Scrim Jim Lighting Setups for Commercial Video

Hey everybody, Jem Schofield here and I'm really excited because today I get to show you the C47 DP kit.
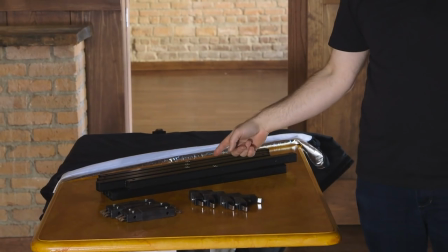This is it. The whole thing. Eight 22 inch tubes, four straight connectors, four corners and all of the fabrics and they fit inside of a suitcase or you can sling it over your shoulder. What I want to do in this video is show you how I like to use the DP kit in production. So let's go.
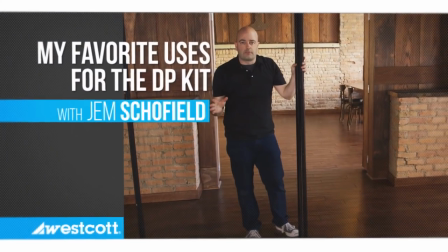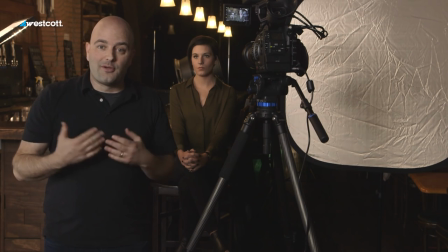So we're at the Black Cloyster Brewing Company in downtown Toledo.
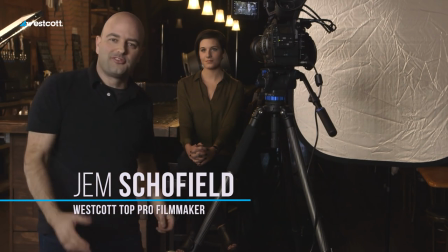I have Lauren here with me and she's talent for this shoot and what better place to be doing a shoot than a brewery.
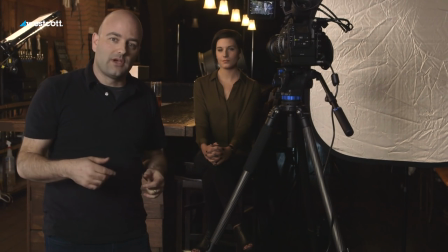And what I want to do is show you one of my favorite ways to use a DP kit and I actually have it
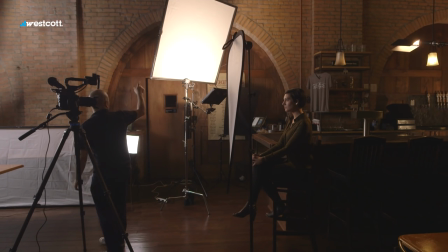here over my right shoulder and it's built with the silver white. We're using it For bounce, I have a 1x1 bicolor flex light, which is great because it's very lightweight
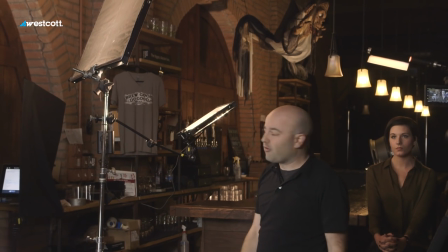and it's actually in a Scrim Jim Cine frame and that's just coming off of a
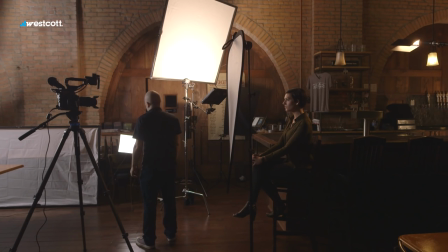simple arm here and I'm bouncing the light off of there to get our Rembrandt lighting.
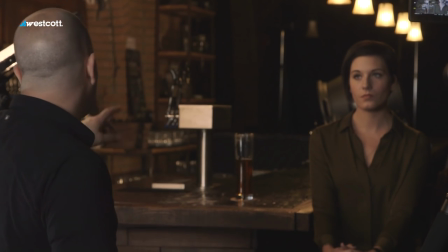And the other things that are going on in the frame here, we've got some practicals playing above the bar.
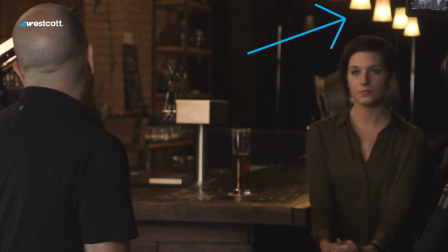We've unscrewed a couple that we don't want to see. that one was actually hitting
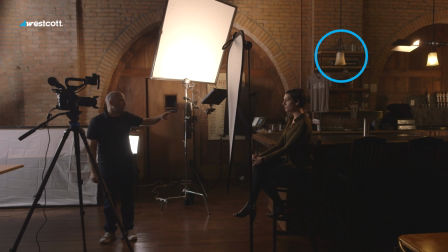Lauren so we already have that being done with our ice light too that's our hair light and that's gelled because we're using tungsten and by the way we have a very mixed color temperature here because the flex lights
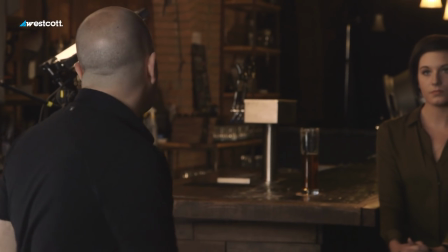that are being used for me are daylight I'm using tungsten to shoot this interview and then the other things I have
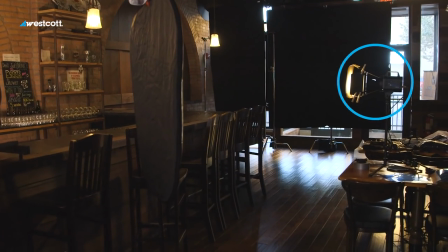going on there's a Skylux way back there that's putting a little bit of light on to a couple of black boards and a couple of glasses and things like that.
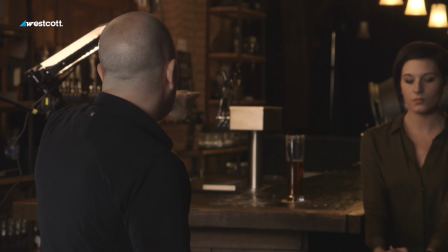In the middle of this kind of setup,
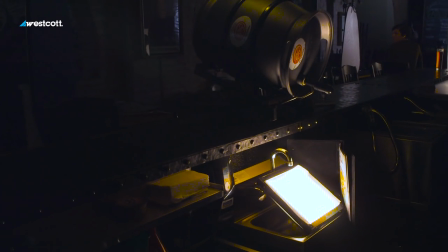we have a tungsten 1x1 flex that's hidden underneath the bar.
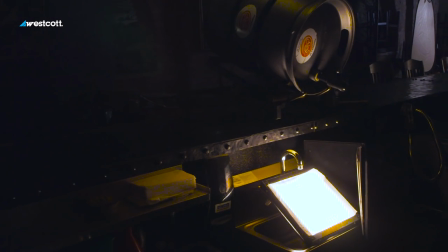It's lighting up a little bit of that barrel and it's also giving a little bit of light to the taps.
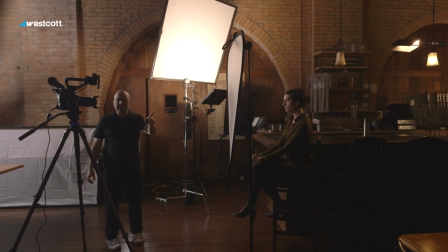A couple of illuminator reflectors, which we'll see one of doing a big job in a minute for Phil and the other one's just blocking some daylight that's coming into the space.
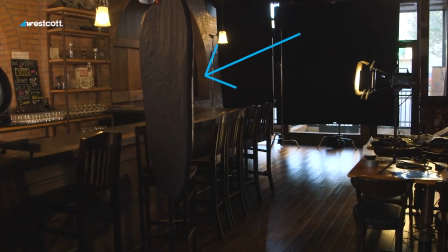So that's pretty much our setup.
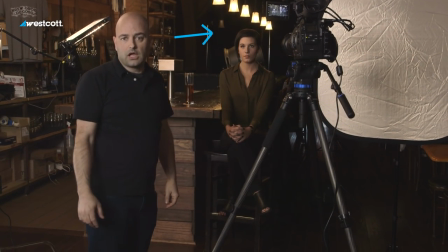We've also got a floppy cutter in the background which is also helping block some daylight that's coming in from the background and it just reads as black there.
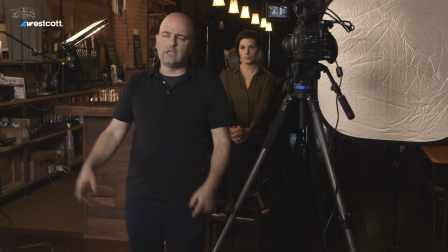So let's let's turn off the two flex daylight fixtures
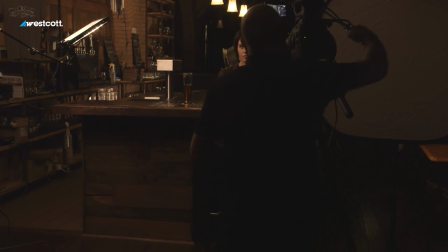and now we can actually roll camera here and what
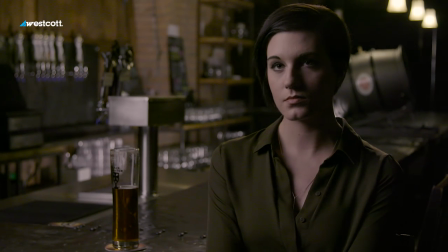I want you to do is just take a look at Lauren's left eye and just below that and you'll see that triangle and that's really our Rembrandt lighting and we don't have any fill right now so it looks very dramatic and you can definitely go with this look but
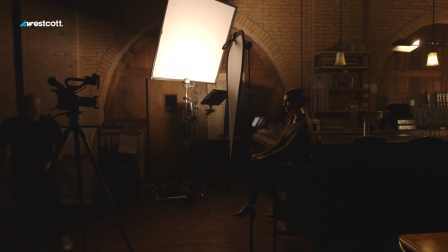what I want to do is take the illuminator reflector
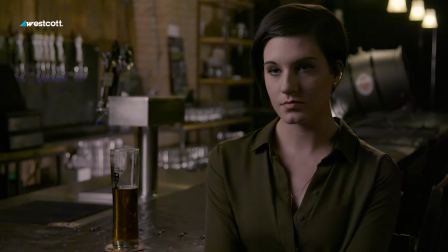and right now I'm just using a silver gold and I can just walk
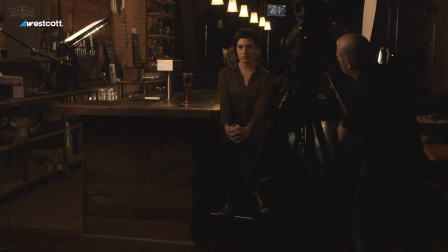in this fill as much or as little as I want So you can see
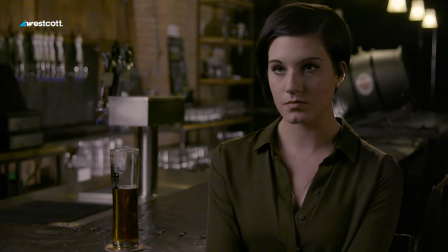there's quite a bit of fill There's just a little bit.
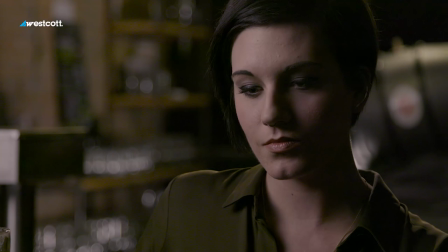I might split the difference for this one here So again for me one of my favorite ways to use this kit.
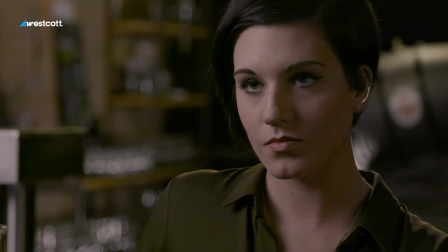I guess we'll bring the lights back up
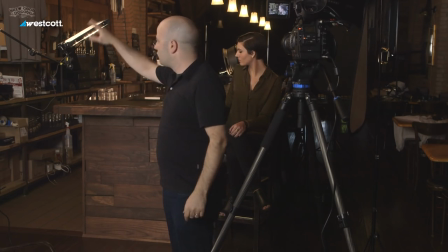Again really simple because it's got a small footprint single light stand here so that's great when you're going into small spaces
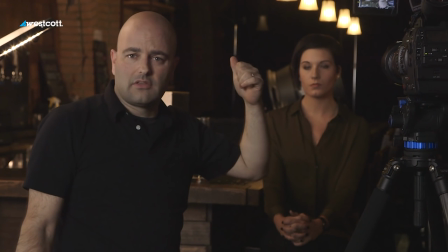and it's really that plus this reflector and the ice light too That's doing most of the work in this space and then because it's a big space. We're just doing a few other things Okay, so here's another setup for the DP kit one of my favorites. We've got the 4x4 frame built I've got the one-stop diffusion on there behind it very similar to the setup we had with the Rembrandt lighting, I have the 1x1 bicolor flex, but this time we're pushing the light through the frame.